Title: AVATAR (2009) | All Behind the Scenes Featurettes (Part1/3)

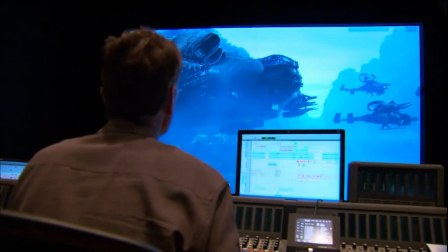Fire.
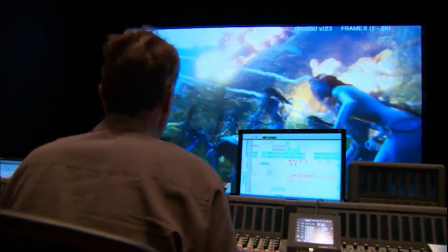No!
I get involved with the sound design very early on.
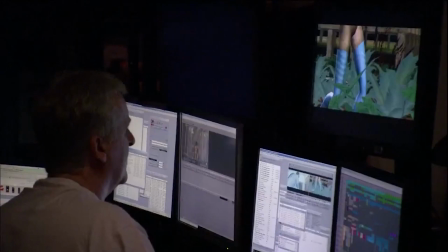When I'm doing picture cutting, I like to have a library of sound effects that I can throw right into the cut as the picture and the sound need to evolve simultaneously.
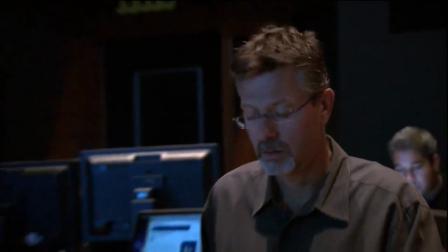So we brought Chris Boyes, sound designer, on very early, two years ahead of time. We developed this huge library of sounds, all different sounds from wing flaps, banshee screeches and then I just slapped them against picture so in a way my selection
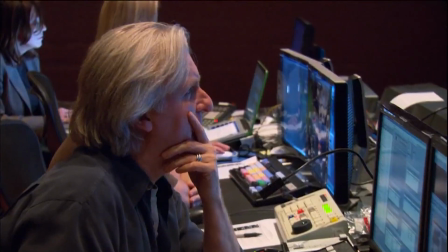process was not a review process I was actually cutting I'd say oh I like that sound I put that in and that's how I created
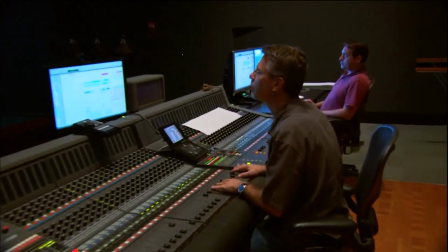the specific vocabulary drawing from sounds that Chris had proposed for these different
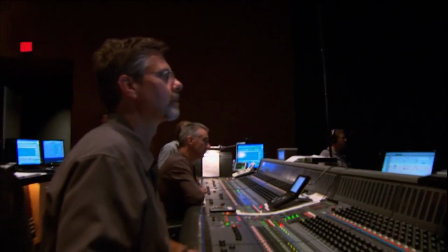things while the sound that we've created may have originated from an animal or a jungle ambience or even a helicopter by
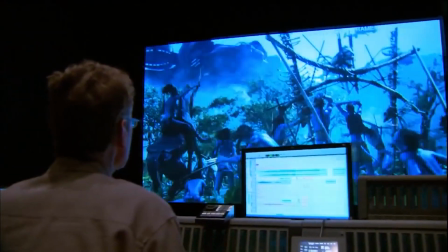the time that my crew has taken it and we manipulate it in such a way that it becomes something unique to Avatar that has a grounding in reality so that the audience can sort of understand the sound and relate it to the real world.
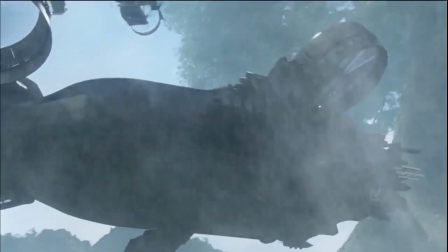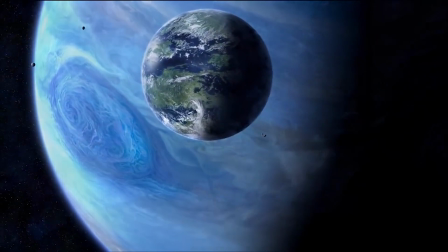The interesting thing about Pandora is that it's got to be a hyperactive, bioluminescent jungle.
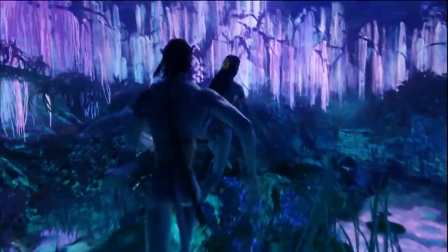So you're given license to get really wild with the sounds, with the sounds of the bugs flying by,
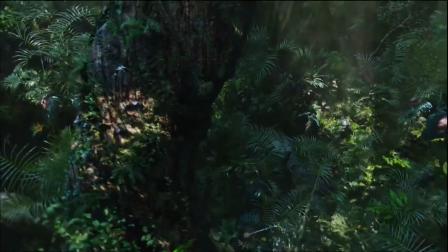with the sound of distant creatures off in the jungle somewhere.
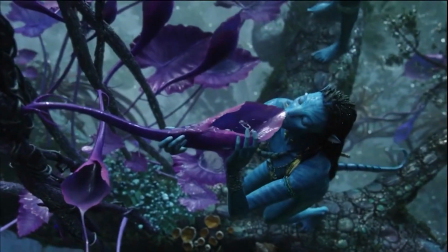Just with the dripping of the leaves and everything, you can get sort of more immersed in it and you're allowed to let sound sort of play that role of wrapping you up in this world.
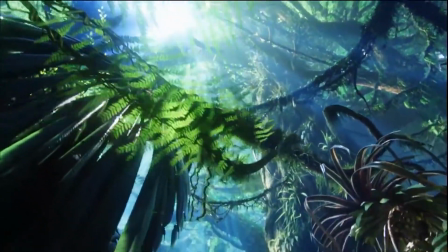This jungle is so saturated with colors and things floating in the sky that you've never seen before.
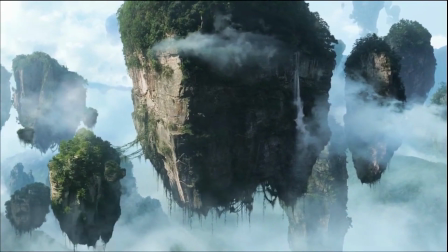For instance, the first time that Jake finds himself lost in the forest,
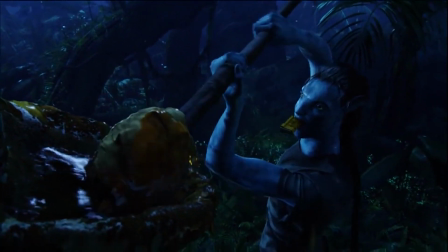you hear distant calls from all around of creatures that you can't really put your finger on what this creature is,
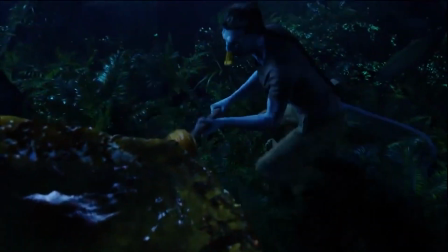but it's not a comforting call.
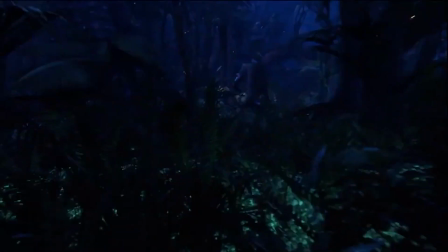And meanwhile, as you go down into the forest, you hear sort of sounds of scurrying animals all around you, but you can't really figure out where they're coming from.
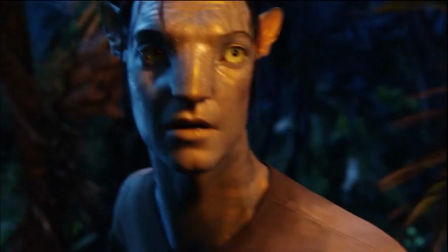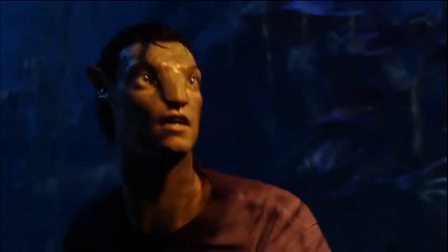And at the same time, the entire forest itself is alive,
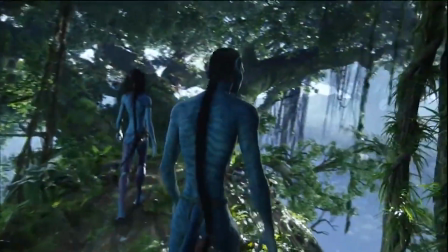almost as if the leaves and the trees are sort of moving and swaying and breathing in the immediate surroundings.
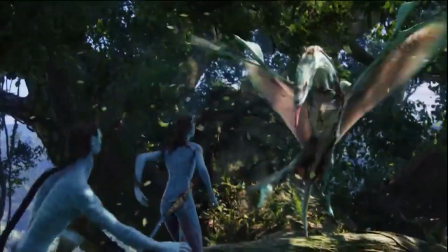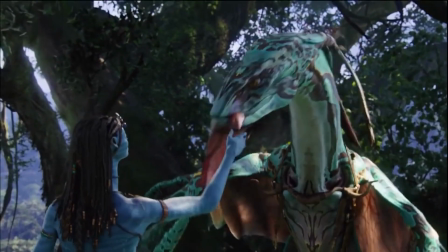The banshee, to some extent, I sort of related it to a flying horse, if you will, because like a horse,
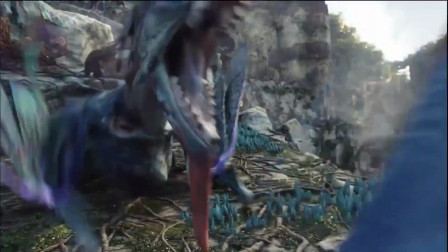it's a creature that is wild and then becomes domesticated like a horse. The cry itself was the hardest part. I experimented with a tremendous amount of large raptors, birds,
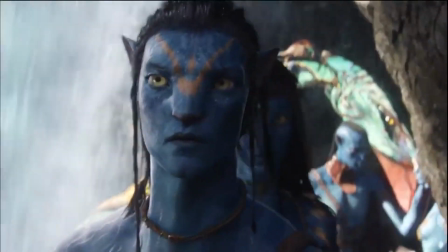as well as a lot of baby creatures, baby cougars, baby swine, baby cubs of various different natures.
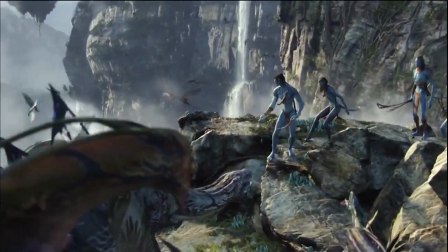And I just started building a pallet of calls and sent them down to Jim, and he started picking some of the ones that he liked.
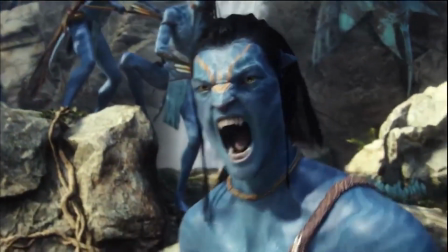People have talked a lot about the Navi language and what it took to build the Navi language. We never talked about the Banshee language, but there is a Banshee language. It makes all kinds of different sounds, and those sounds mean different things. There's the distant call.
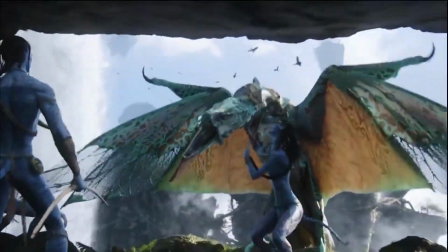And then there's a kind of a greeting cry. And there's a threat hiss.
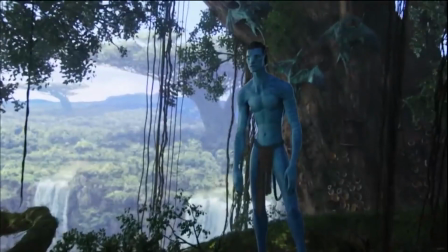And they have different levels of aggression.
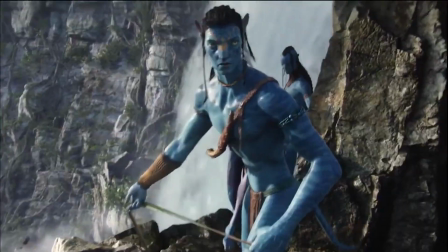And then there's a kind of little squeaky shriek that it makes when it's stressed and it submits away from an encounter.
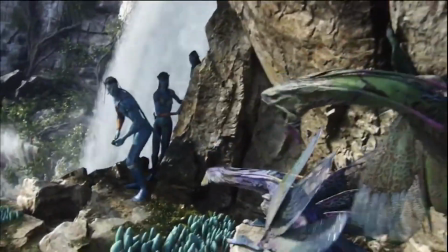And then there's a threat display, roar.
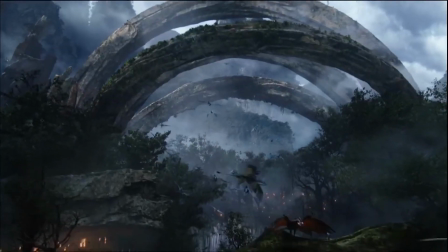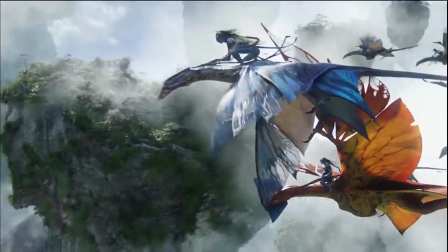If you think of the Banshee as being this bird the size of a Cessna, the Leonopteryx.
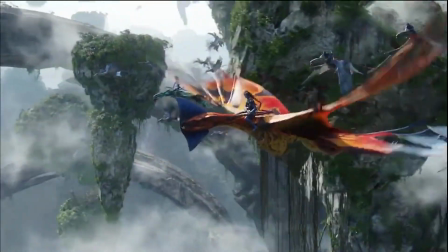This is a sort of 747,
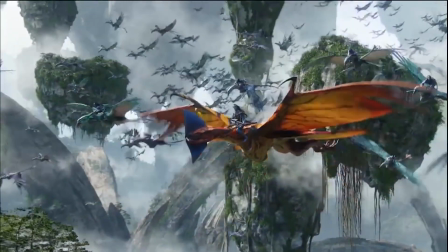and it's massive vocal that not only can it cry out, but when it cries out, the entire universe hears it. This huge, chesty, rumbling cry with a sort of very powerful powerful note of terror in it.
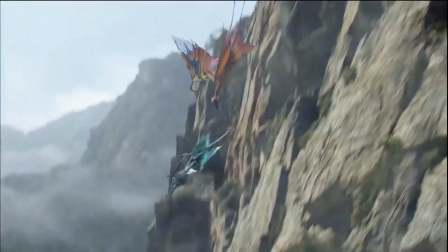The wing flaps were another really fun thing that I think worked out really well in that,
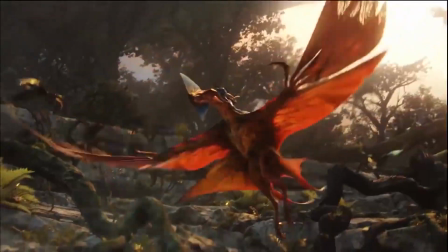you know, they've got to cut the air with a very crisp, clean sound, but at the same time,
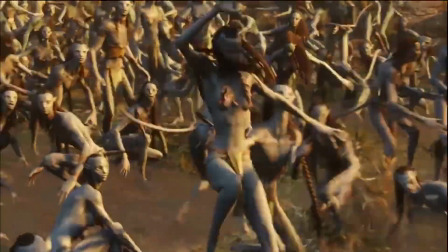they have to be pushing enough air that you really feel this thing has the power to do these incredible maneuvers.
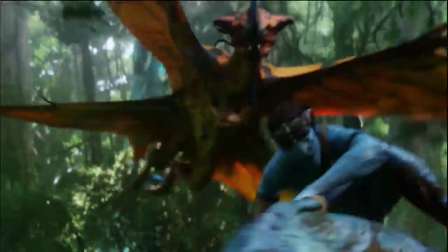Go, go!
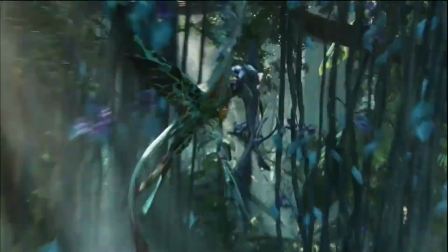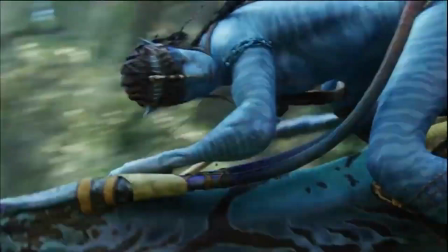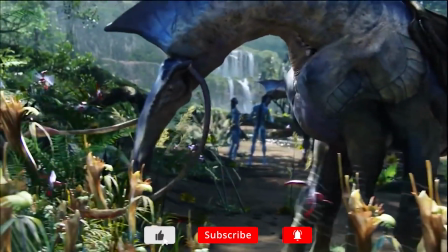The dire horse was a sound that Gary Rydstrom and I created that as a bark element for a creature in Jurassic Park.
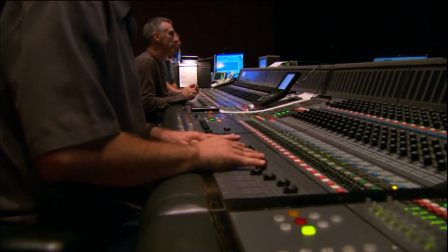Jim liked that sound and so I took some walrus and African crane sounds and sort of created the same thing, doing it with different creatures.
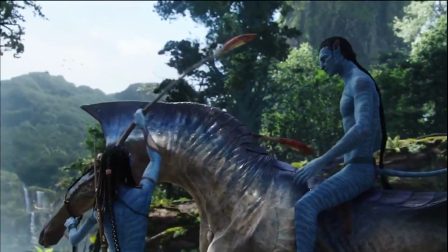And in the end, we sort of went back to the original recording of the mating tortoise and developed a new version of it.
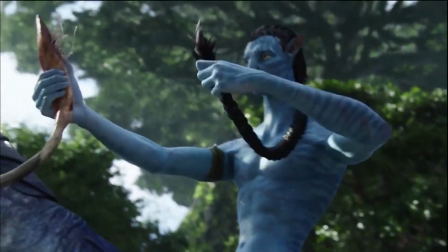And now in the film, there's a little bit of both. But they all live in the same sort of world, and it's very much a honking bark.
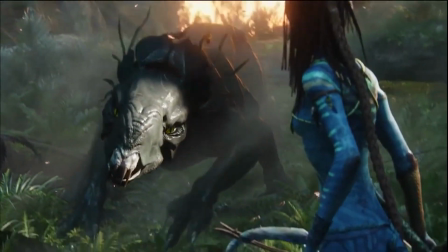The Thanator is a medley of a lot of different animals.
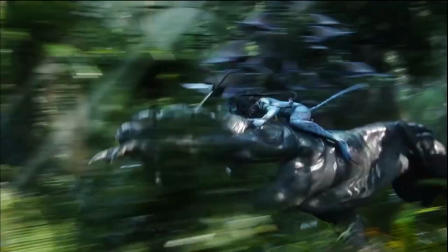For instance, the footsteps were developed by taking a large cat prancing around his cage.
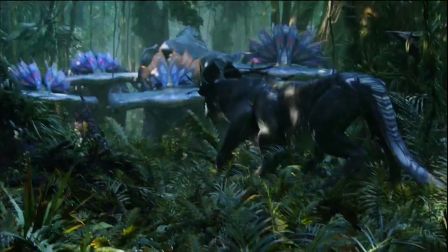And it has a leopard cry that's very much its signature.
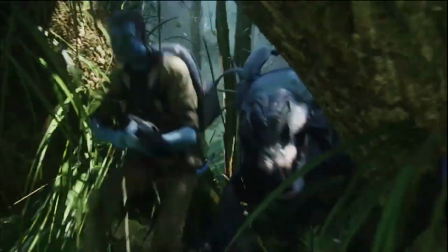I remember reading the script and thinking oh no, this guy's got to be really badass.
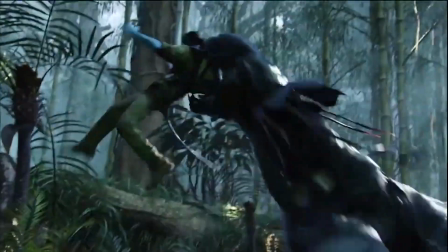And at the same time have a lot of components based in rage, but also sort of raging frustration.
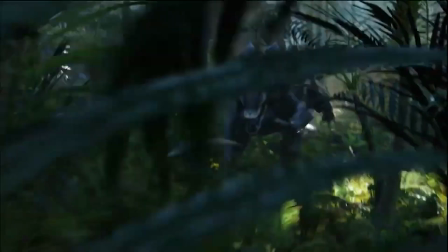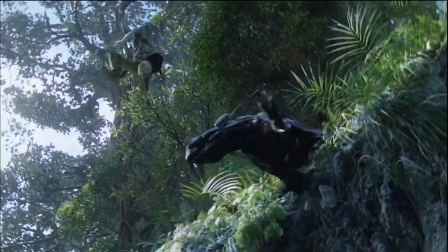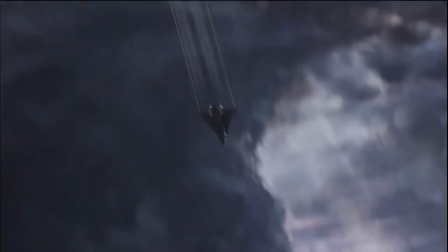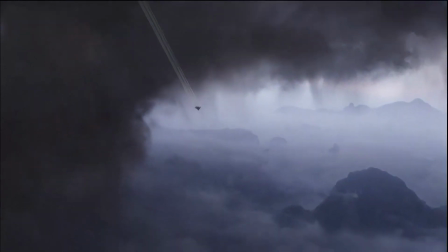The Valkyrie is very much a component of a rocket and a jet.
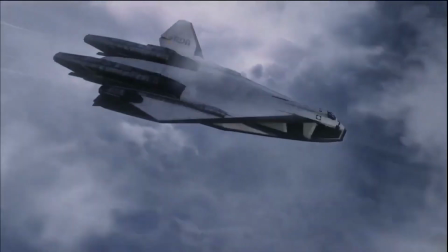And there's a really fun scene in the very beginning of the film when they descend down to Pandora. And it's a sweeping, epic moment.
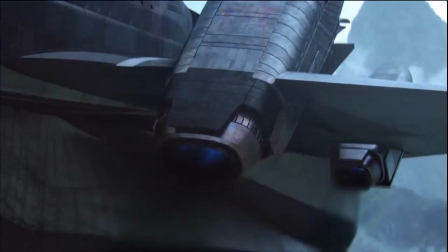We sort of built the rocket rumble to be this big, low-end, weighty component, and then the jet component,
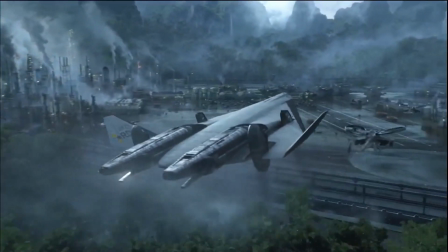sort of a high-frequency component, to leave room for the music to breathe and live.
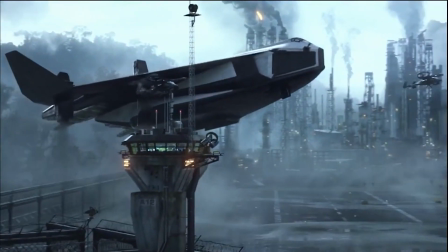And it's very effective.
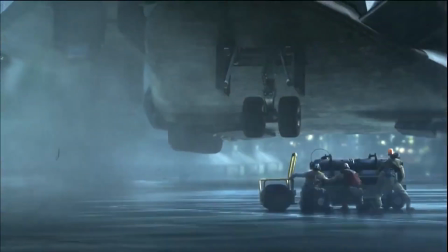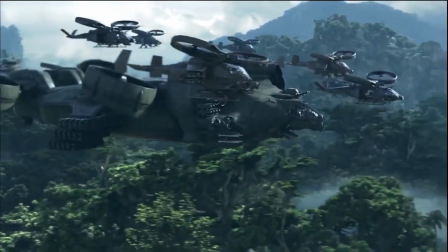One of the craziest aircraft in the film is the Dragon, which Courage flies.
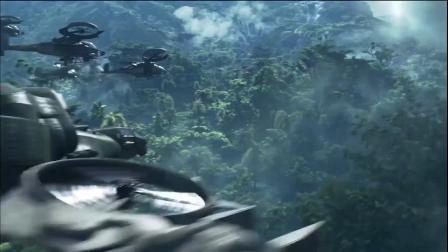Jim described it initially as having a very strong turbine component and then the rotor chop.
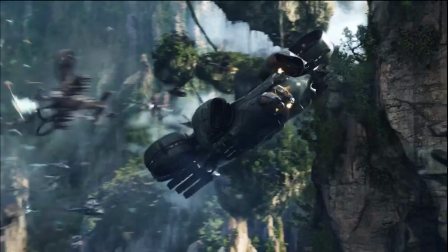We built all sorts of different sounds of the dragon, the Samson and the scorpion. And it was important to us that you could tell that's a Samson. That's a scorpion.
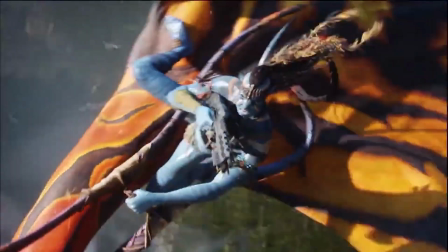We've been recording guns for years now and we recorded a lot of new ones for this film. and
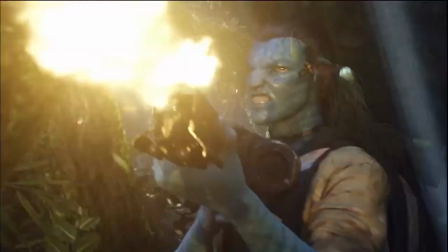Jim is very adamant that they sound appropriate to what they're firing.
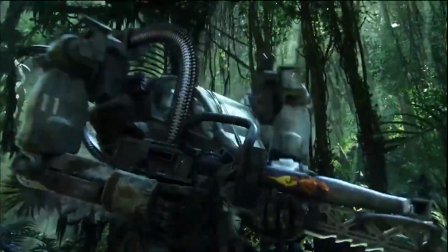And so the amp suit has to sound like the most massive cannon you ever heard.
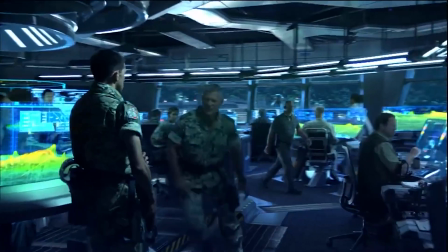Then when you go back to, you know, say, Korge's machine gun.
Mask on!
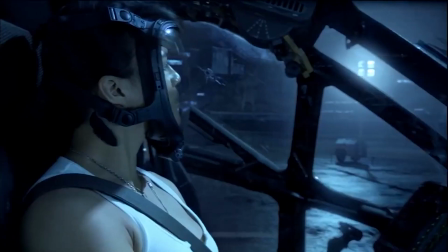You really want to have that be very live and very poppy and bright and articulate, so that's very much like a machine gun that we would hear here on Earth.